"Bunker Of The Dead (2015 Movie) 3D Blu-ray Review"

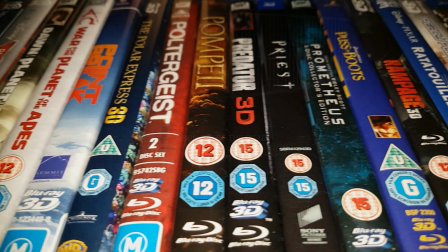(0:00)
Hello and welcome to the 3D Blu-ray bunker, or 3D Blu-ray bunker of the dead, as I'm obviously going to call it this time.
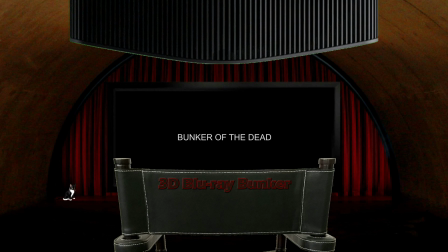(0:07)
This is a place for us die-hard fans of 3D, where I look exclusively at 3D Blu-rays, not to do a movie review,
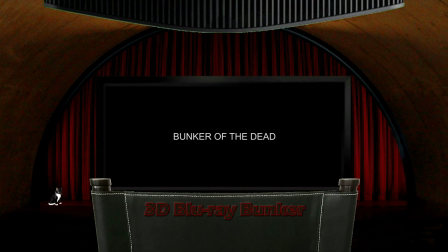(0:13)
but to focus almost entirely on the film's 3D, with just a short word at the end about the film itself.
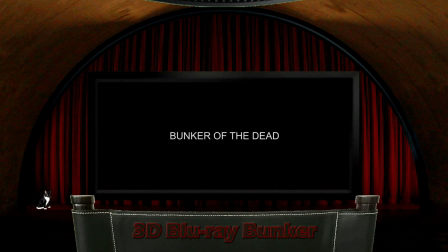(0:19)
And this time I'm looking at the 2015 film Bunker of the Dead.
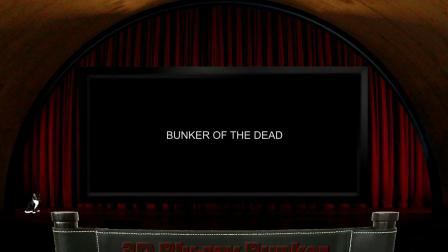(0:23)
This has an aspect ratio of 2.35 to 1, at least that's what it says on the box,
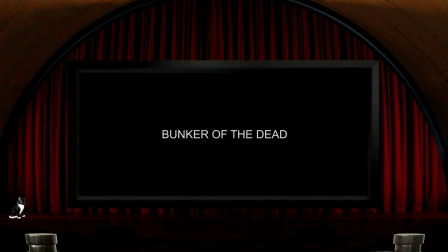(0:29)
but it played on my setups much wider at something like about 2.6 to 1. It's a very low budget movie and it's German, which might lead to fears of it being some sort of horrible auto conversion, but it's actually shot in native 3D.
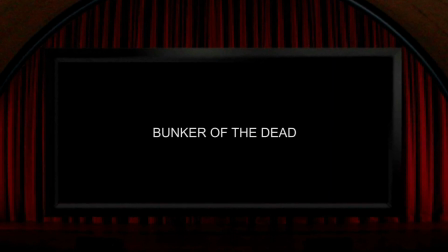(0:42)
The most significant thing to know about this film is that it's almost completely shot in first-person view. In many ways, that could be thought of as a very natural fit for 3D, but it does come with some problems.
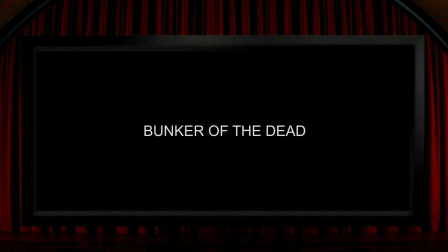(0:54)
As well as being from a first-person viewpoint, and you're probably well ahead of me on this one, it's also mostly set in a bunker.
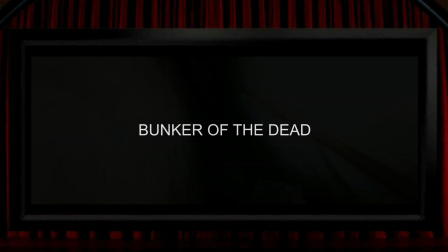(1:02)
What that means is that there are an awful lot of shots like this, the guy wandering around with a gun in his hand.
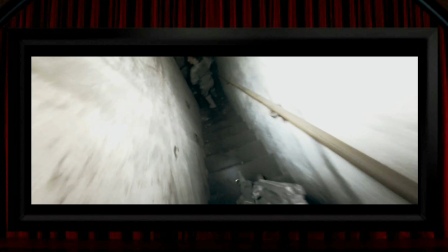(1:08)
And the other significant thing to know about this film is that the 3D is strong.
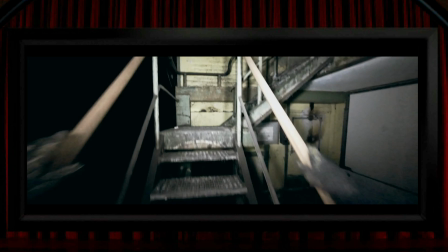(1:13)
Unlike the majority of films from the modern 3D era, this 3D is very strong for its entire running time,
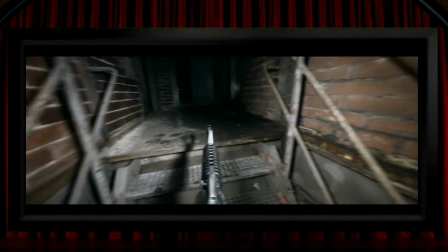(1:20)
and these views have huge amounts of depth to them, far beyond anything like normal human vision. By way of example, there's a load of depth in faces,
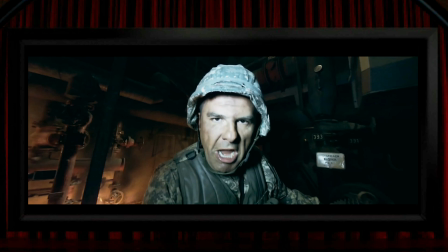(1:28)
so much that they're basically distorted with a highly exaggerated distance being created from the tip of the nose to the back of the head.
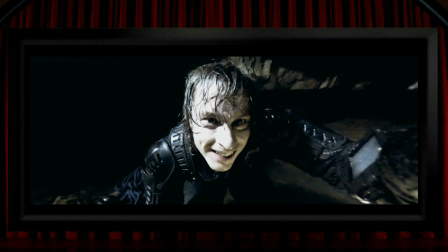(1:35)
The dimension in his face here is even surpassed by how far in front of his head his hair appears to be. In 2D here, it pretty much looks like his hair's almost stuck to his forehead. It's probably sitting just a little way in front of it, but in the wild 3D that they've used in the film, it feels like it's a ludicrous distance from his face.
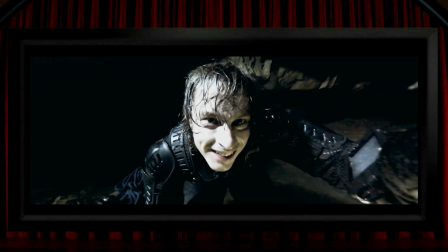(1:53)
Now, I love super strong 3D as much as anyone, but this is a film that you might need a strong stomach for,
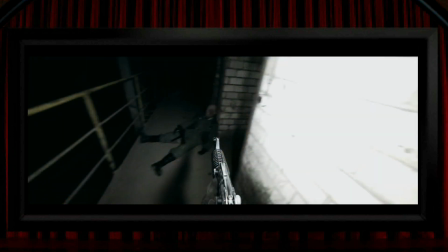(1:59)
and not just because of the zombies and blood, but because of the strength of the 3D. I know that might sound a bit hyperbolic, like the kind of thing a salesman might come up with to make this sound amazing, but the truth is, it's not difficult to film in strong 3D, it's just that most stereo filmmakers would steer clear of being dialed up to 11 like this the whole time.
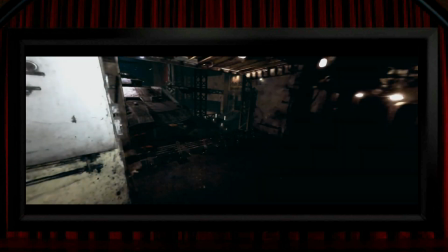(2:18)
The location here is actually pretty good for 3D, and the place is quite atmospheric, a derelict place with lots of pipes and tubes and cubby holes,
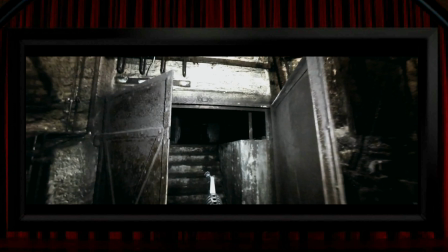(2:26)
steps and doors and various grimy places that really do help sell the feeling of being in some decaying old bunker.
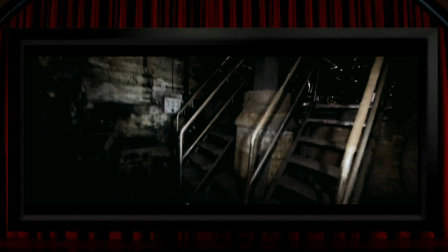(2:34)
And the 3D is definitely a good tool for heightening the feel of this place.
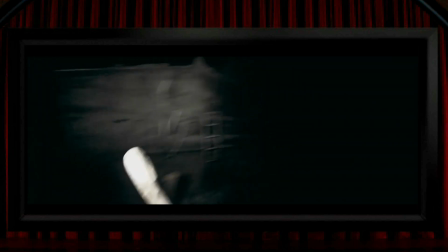(2:38)
And this obviously looks an awful lot like a first-person video game, which maybe could contribute to any potential discomfort you might feel whilst watching it,
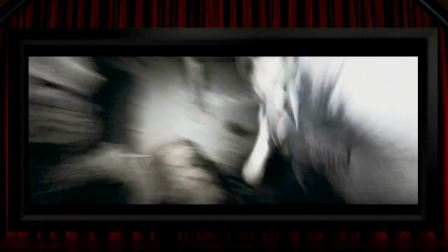(2:46)
because these are views that you'd normally have control over in Wolfenstein or whatever,
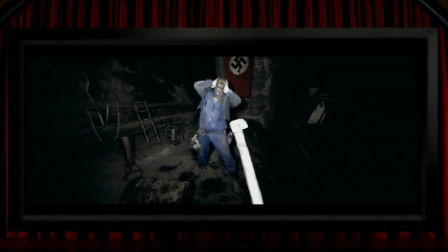(2:51)
but here you're just a passenger, and there are definitely times where I'd want to ease off on the joystick and take a bit of a breather.
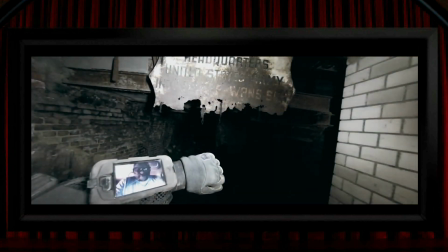(2:58)
The guy usually has an arm out in front of him, often with the display attached to his forearm visible,
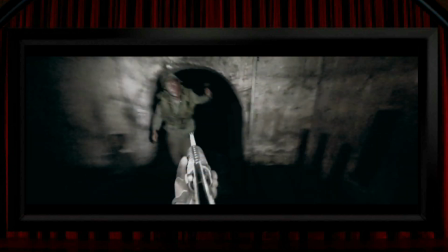(3:03)
or more usually a weapon of one sort or another, sometimes a rifle, sometimes a pistol.
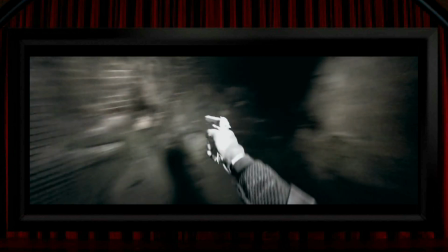(3:08)
Again, you sort of feel like you want to smash the shoulder button or whatever to change weapons sometimes.
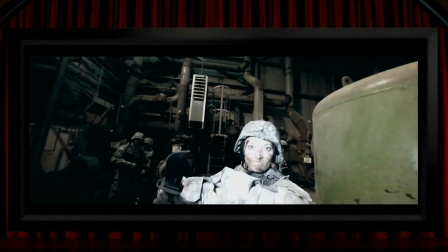(3:13)
It also works the other way around, with the odd weapon being held out towards him, like a big long knife here being thrust out at us.
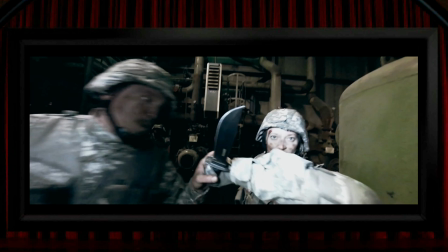(3:19)
Now, we're a long way from Hollywood here, and if you're picturing a stereo camera rig like the kind of thing you've seen James Cameron running around with, you might be over-imagining the quality of this one, but I'll get onto that in a bit. So, if you enjoy very strong 3D, you'll appreciate the depth in the cabin of the car here,
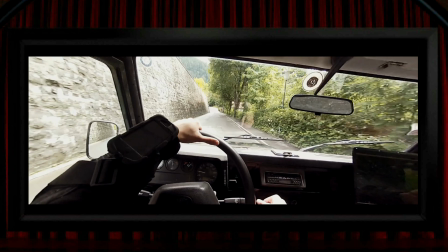(3:38)
looking nothing whatsoever like the view you actually get sitting in a car, or the pistol being thrust right into your face in this view.
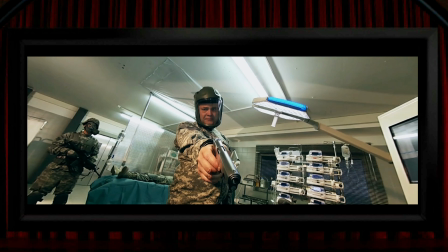(3:45)
And whilst that tells you quite a bit about the style of 3D these filmmakers are using,
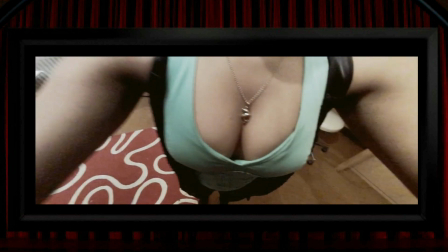(3:50)
there's a top-down, down-top shot which is maybe a bit more telling. In case there was any doubt, this isn't a serious film, which is something else you probably gleaned from this view. Maybe more relevantly, you can see from these shots very clearly what sort of lenses are being used.
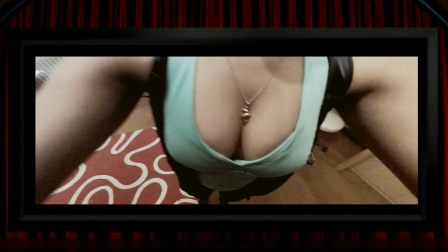(4:04)
So when I say we're a long way from Hollywood, and that the Cameron Pace 3D rig isn't the type of camera that was used to shoot this film, that's because the fisheye lenses that are being used are the ones you'd find on an action cam, and it's a pair of these little cameras that were used to shoot the whole film.
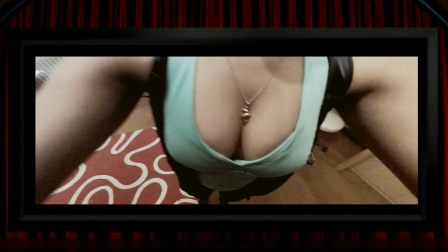(4:19)
On the behind-the-scenes footage on the Blu-ray, you get to see the camera setup, which is basically a Met bicycle helmet with a couple of side-by-side GoPros attached to it. Hence, the lead actor, Patrick Jans, is also the credited cameraman.
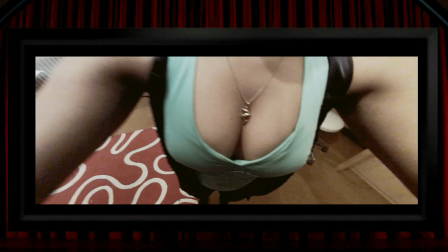(4:33)
Then again, he's also credited as a stuntman and associate producer, which I guess is another indication of the film's budget. And by the way, for anyone wanting to try 3D photography on the cheap, a great way to have a go is with a pair of GoPro knockoffs. The ones that come with a little remote control, so you can fire them simultaneously.
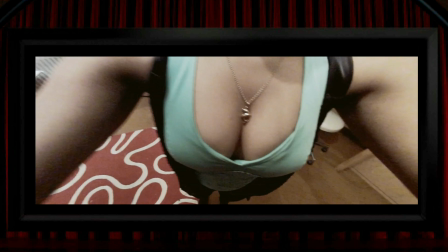(4:52)
I've done it quite a lot, and you can instantly get some results with 3D far stronger than you'll see in most films. Anyway, the native 3D here does something that only native 3D can do, and that's to show trees and branches and leaves all in super clear,
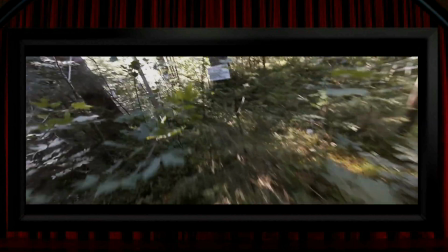(5:04)
distinct and separate 3D space in a way that a $100,000 per minute conversion couldn't hope to achieve.
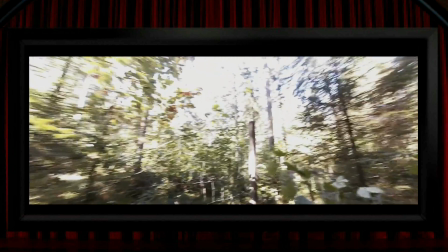(5:11)
And to me, that's so pleasing. You can literally achieve a result for about 50 quid that's superior to one of Marvel's mega budget conversions.
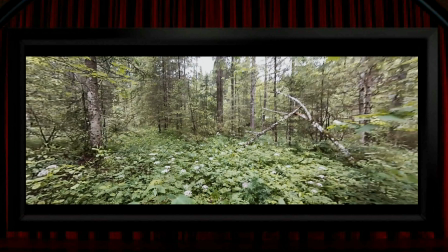(5:19)
And just to be clear, I don't mean to suggest for 1 second that Bunker of the Dead is a better film than Captain Marvel, although some people might disagree there, but just that things like foliage look superior in native 3D. When I mentioned the point of view style of shooting being a bit like a natural fit for 3D,
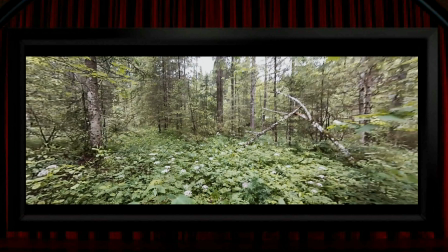(5:36)
but that it also has problems associated with it, the big problem is that POV can be a bit on the shaky side.
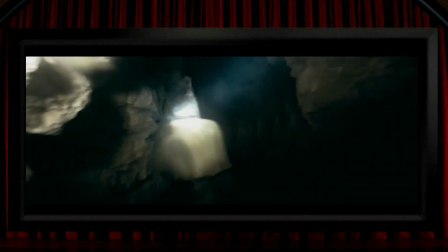(5:43)
So with POV's potential for motion sickness even in 2D, couple that with 3D and the shaky cam,
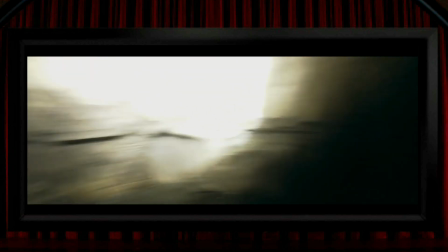(5:50)
and a lot of people really could find this one difficult to sit through, even though it's only an hour and a quarter long. Other problems are the extreme parallax in shots like this,
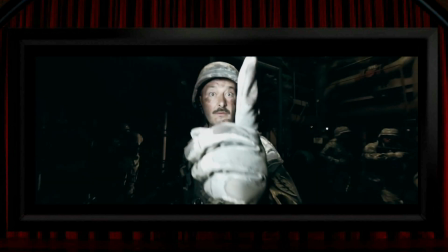(5:58)
which mean that you can't really hope to resolve this in 3D. So this shot is no more three-dimensional than if you hold your hand a few inches from your face, when your left and right eye views are going to be so different that any sense of 3D is lost.
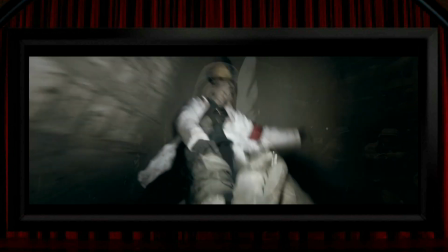(6:10)
The other sort of problem that occurs several times is when a blob of water or blood or something else that we might see later hits just one lens.
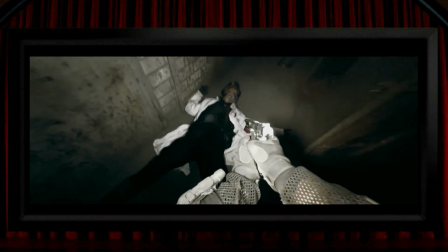(6:17)
And that's the kind of thing that Hollywood films go out of their way to avoid,
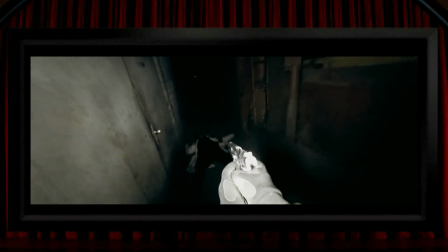(6:21)
and post-conversion obviously not only removes the problem, but it makes a positive out of it by placing the blob into 3D space.
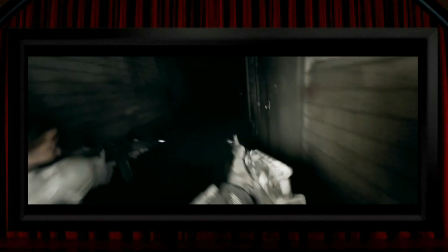(6:28)
But these guys just press on gung-ho, sometimes for tens of seconds,
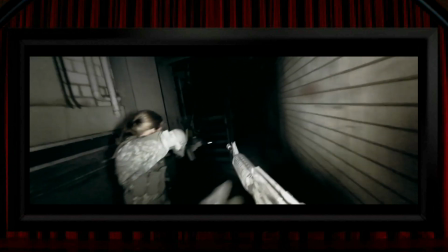(6:33)
and if it makes it feel like you've got something in one of your eyes, then maybe you're not paying enough attention to the zombie that's probably lurking around the next corner.
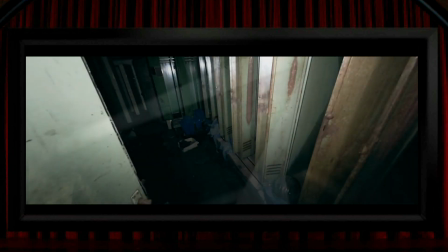(6:41)
And when I say this is super strong 3D, I'm generally talking about the views being incredibly deep.
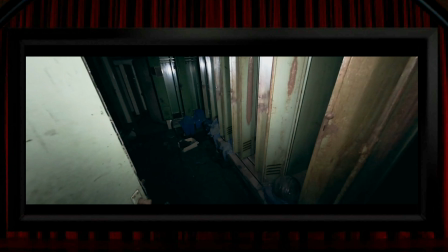(6:46)
That's to say stretched far beyond their natural appearance, rather than lots of stuff coming out of the screen.
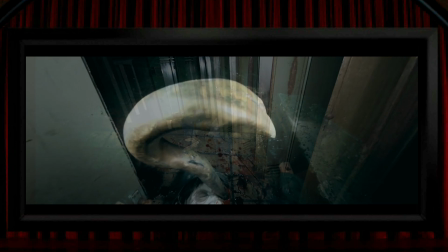(6:52)
There are times when that's exactly what does happen though, like this crowbar that's been popped into a zombie's head juts back out at us nicely.
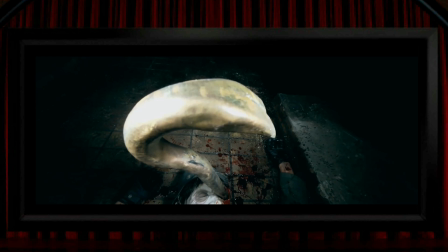(6:59)
There are a couple of glorious moments when old Patrick takes off the camera rig and puts it down,
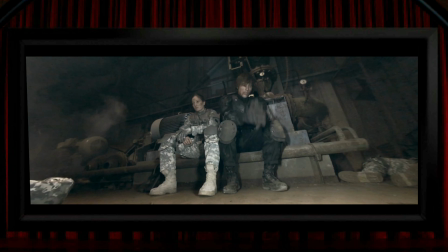(7:04)
like here, and it's almost overwhelming to get a static shot for a change. It's a huge relief on your senses not to have that persistent wobbly POV shot, and one which, like they all too often are, is not the exact view that you'd want. You frequently want them to aim the camera just maybe a little bit higher.
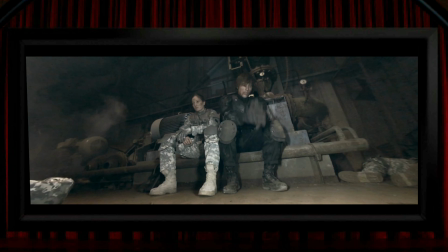(7:19)
Unfortunately, in this rare moment of respite, the 3D could still play havoc with your senses, because almost straight away some smoke wafts in front of the cameras,
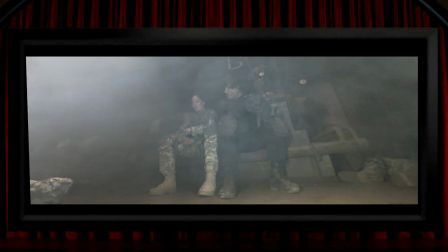(7:28)
and it comes so close that it causes another bit of extreme disparity which doesn't fuse too well in your brain. When I said that view down the girl's top earlier told you all you need to know about the style of filmmaking, that maybe wasn't the full story,
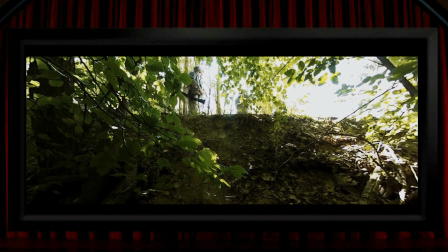(7:39)
as it's actually this moment which offers a piece of 3D that might make you want to take a shower. That's to say, a second shower, because when he says he needs to take a leak, you at first think, surely not,
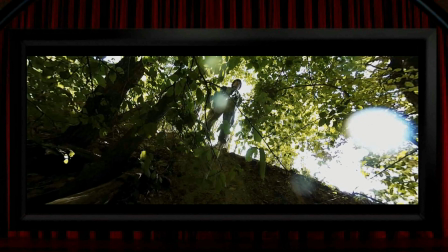(7:51)
but then he does, right in your face, in a streak of 3D that's equally funny and stomach-turning
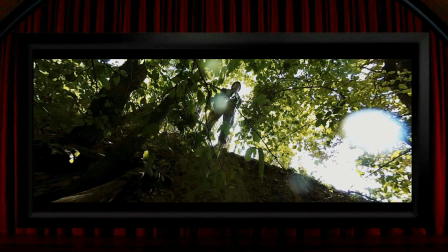(7:59)
not just because of the strong 3D this time.
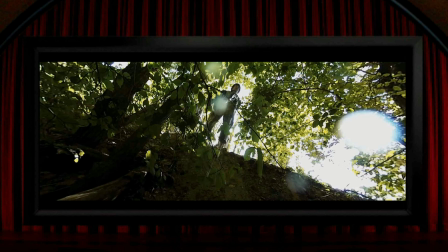(8:01)
I've said before that I think 3D can have the effect of heightening your other senses, and in this moment you can almost taste it.
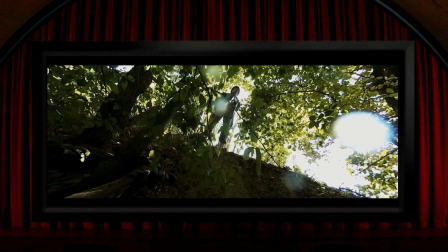(8:08)
I did mention that this is a German film. So just a very quick word about the film itself.